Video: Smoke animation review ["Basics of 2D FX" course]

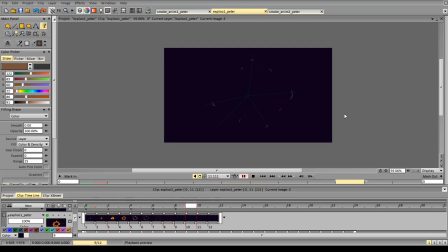And you can experiment with colors to make it more interesting. So it depends.
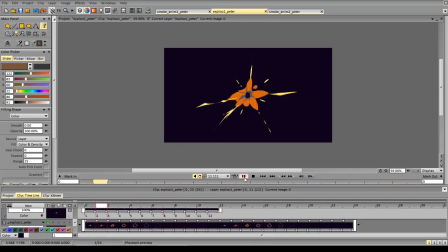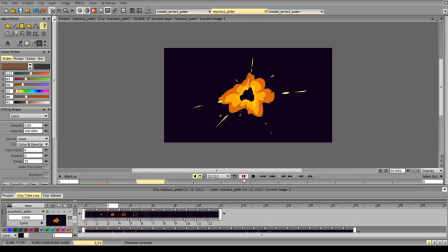This way it's a little bit more energetic.
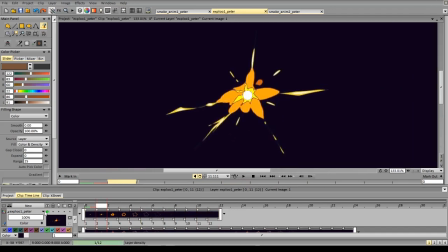Okay, so
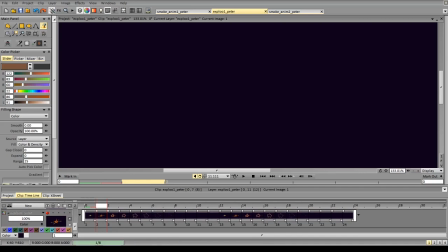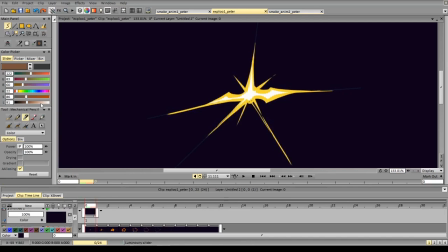in terms of spacing,
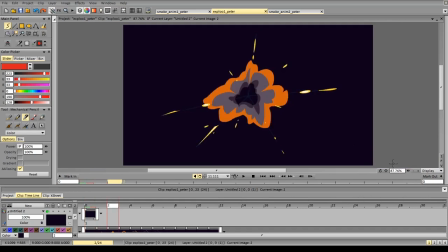it's okay, but we can make it even better in some parts.
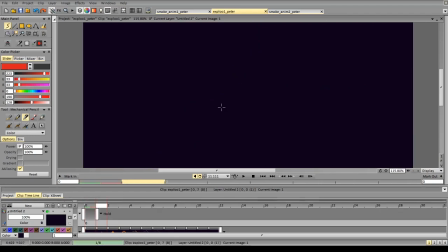So
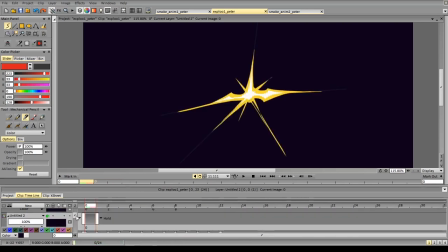here we start
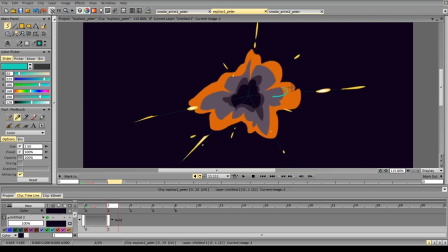like this. We decelerate,
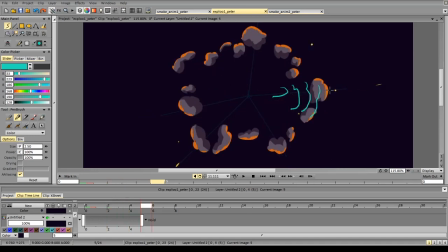and then we don't decelerate, and then we don't decelerate, and then we suddenly decelerate here. Then we decelerate here, and as we completely decelerated as the previous frame,
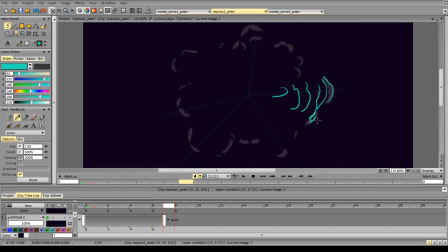we start accelerating here again, and decelerate instantly again. And we don't have a clear, nice deceleration, so we don't have a nice deceleration. We have
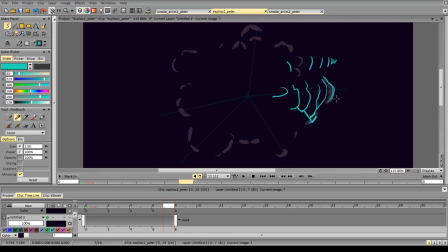deceleration, acceleration, deceleration, acceleration, deceleration. That's the same here. Accelerates a bit, decelerates a bit, decelerates a bit, decelerates, it decelerates instantly.
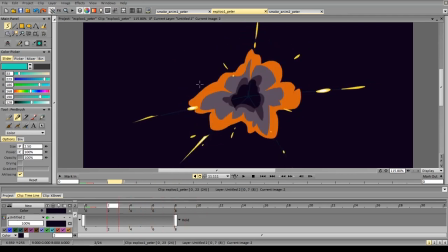So it's better to work on that a little bit more.
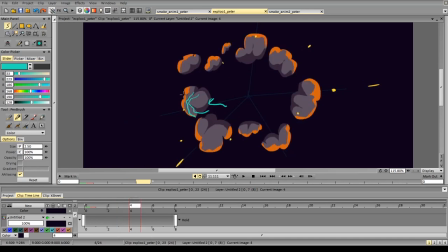Here it decelerates quite a lot, but then it suddenly accelerates again, and decelerates again,
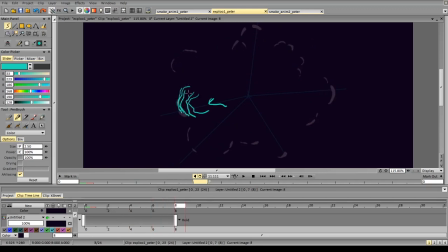and accelerates here, and again here.
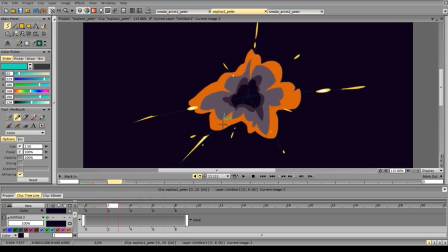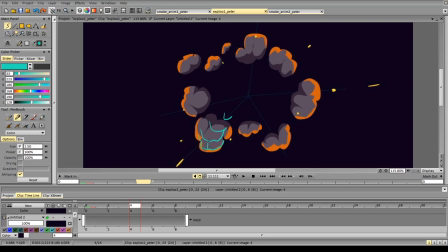So it moves like this, it accelerates, to be fair. Yeah, it accelerates here almost, and then suddenly stops and goes to the side,
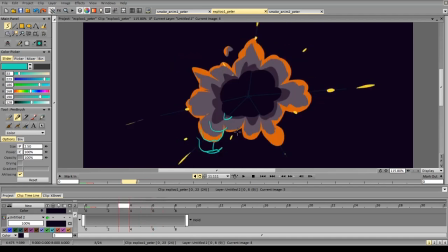which looks quite strange as we've lost all the momentum
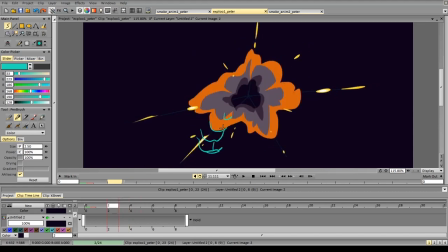going in this direction, and we didn't have a slowdown, that's why it looks even more strange.
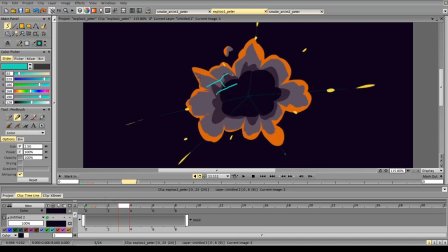Here it does accelerate a lot, and then it suddenly accelerates quite a lot.
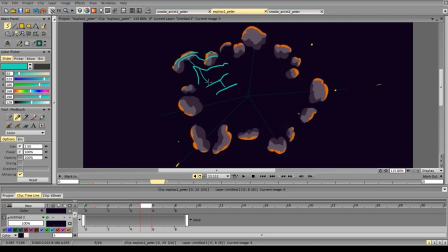And then it stops almost instantly, and we don't have a lot of acceleration there. Oh, deceleration.
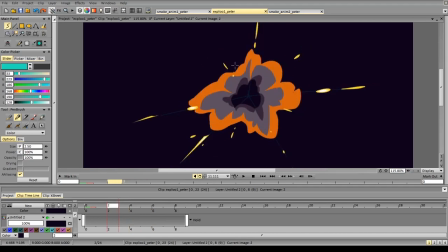Here this particle kind of appears out of nowhere, so it looks rough.
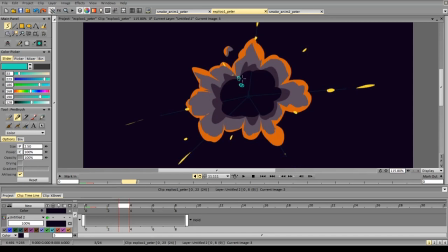And especially here, because the edge was moving and lagging behind, and then it suddenly disappears.
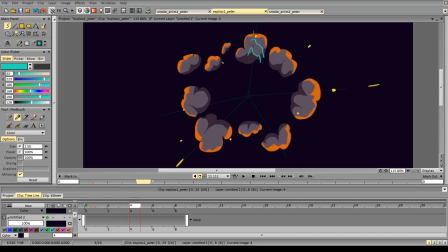Here the shape changes just a little bit too much. You see, it was going like this, then it accelerated in this direction, decelerated here, and then it changes,
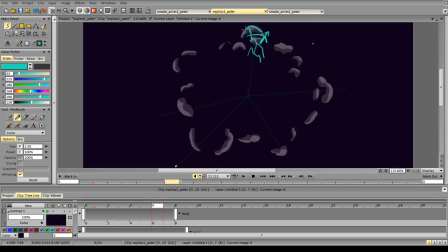it accelerates here, decelerates there, and decelerates completely over every other part.
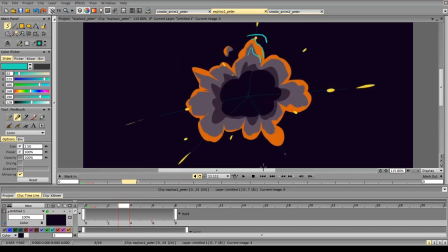So that's why it's a little bit rough in terms of spacing.
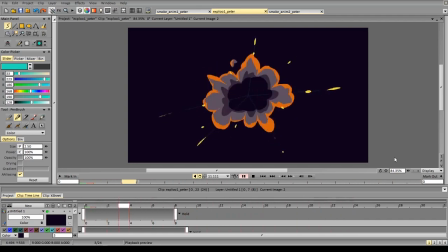You can also experiment more with the shapes, as in the end it's a little bit too repetitive,
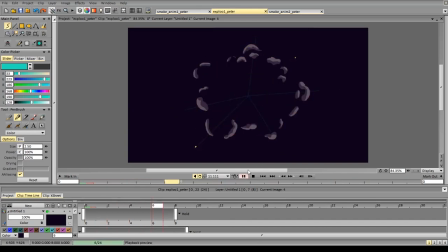but still nice. In terms of which part is the most important to fix, I guess this scene and this particle, they grab all your attention because they're quite big,
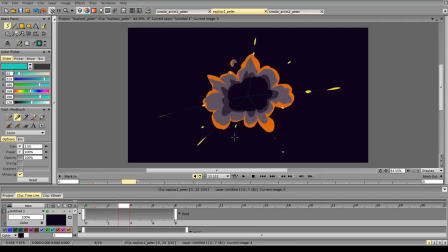and their spacing and their timing are way different from the rest of the explosion, so that grabs all of your attention, and that's not a good scene. The sparks also lack a little bit of this kind of
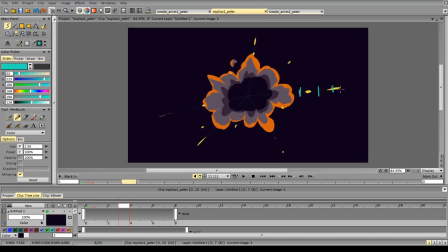difference in spacing by changing the spacing on the first two frames, or just by scaling down this,
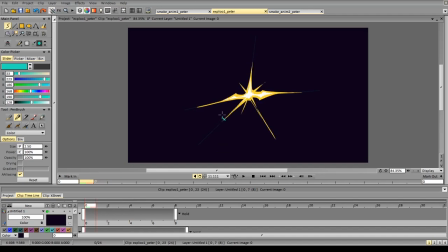it can get better.
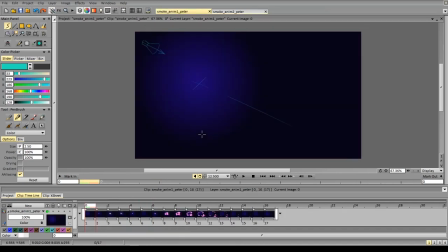So, got 2 animations left. It's quite a nice one.
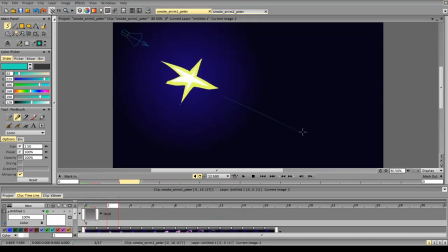Some of the issues with animation are I would probably keep this form connected or experiment with it a little bit more and make it more refined, as it looks very rough in animation.
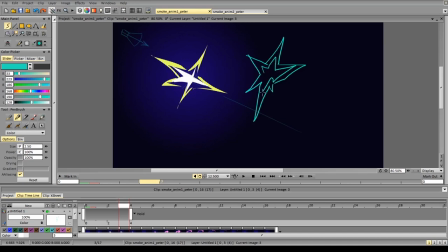I don't know, and keep it like this, for example, and add a small star thing at the center or something like that, or just keep
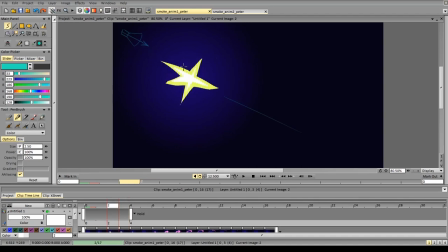the white shape connected to the yellow shape and make it smaller, and that will work. Second problem is that it kind of faces the wrong direction here, so I would fix that,
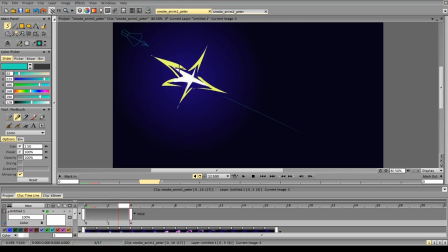and here it's okay, but then it kind of falls in the opposite direction, so it goes like this, so it goes like this, and then it goes like that.
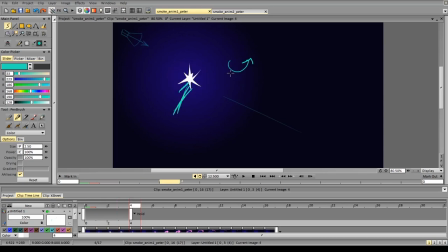So it was rotating counterclockwise, and then it breaks that rotation. And again, it was pointing in that direction and then points in this direction.
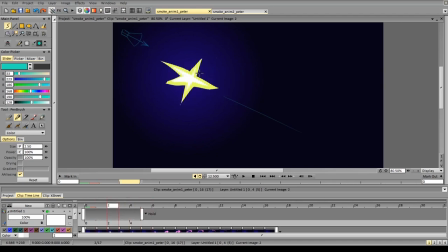And it rotates way too much between these two frames, so it feels like this part becomes this part,
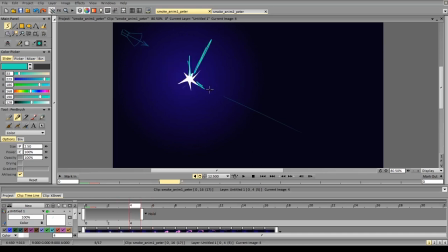while this part stays almost the same. This part rotates to this part, so I would keep this rotation smaller and just rotate it just a little bit. So if it was like this, I would rotate it
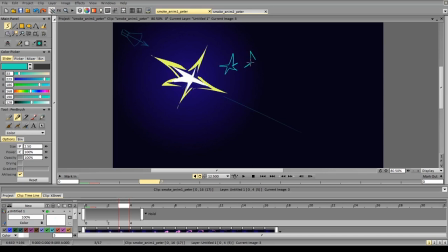like that probably. Maybe adding a few streaks here and there. So it's this kind of angle.
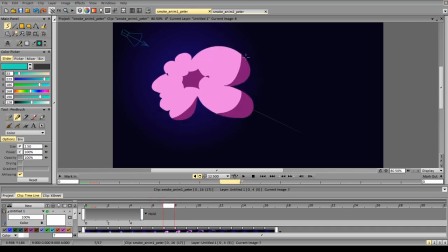The second thing is the spacing of the smoke.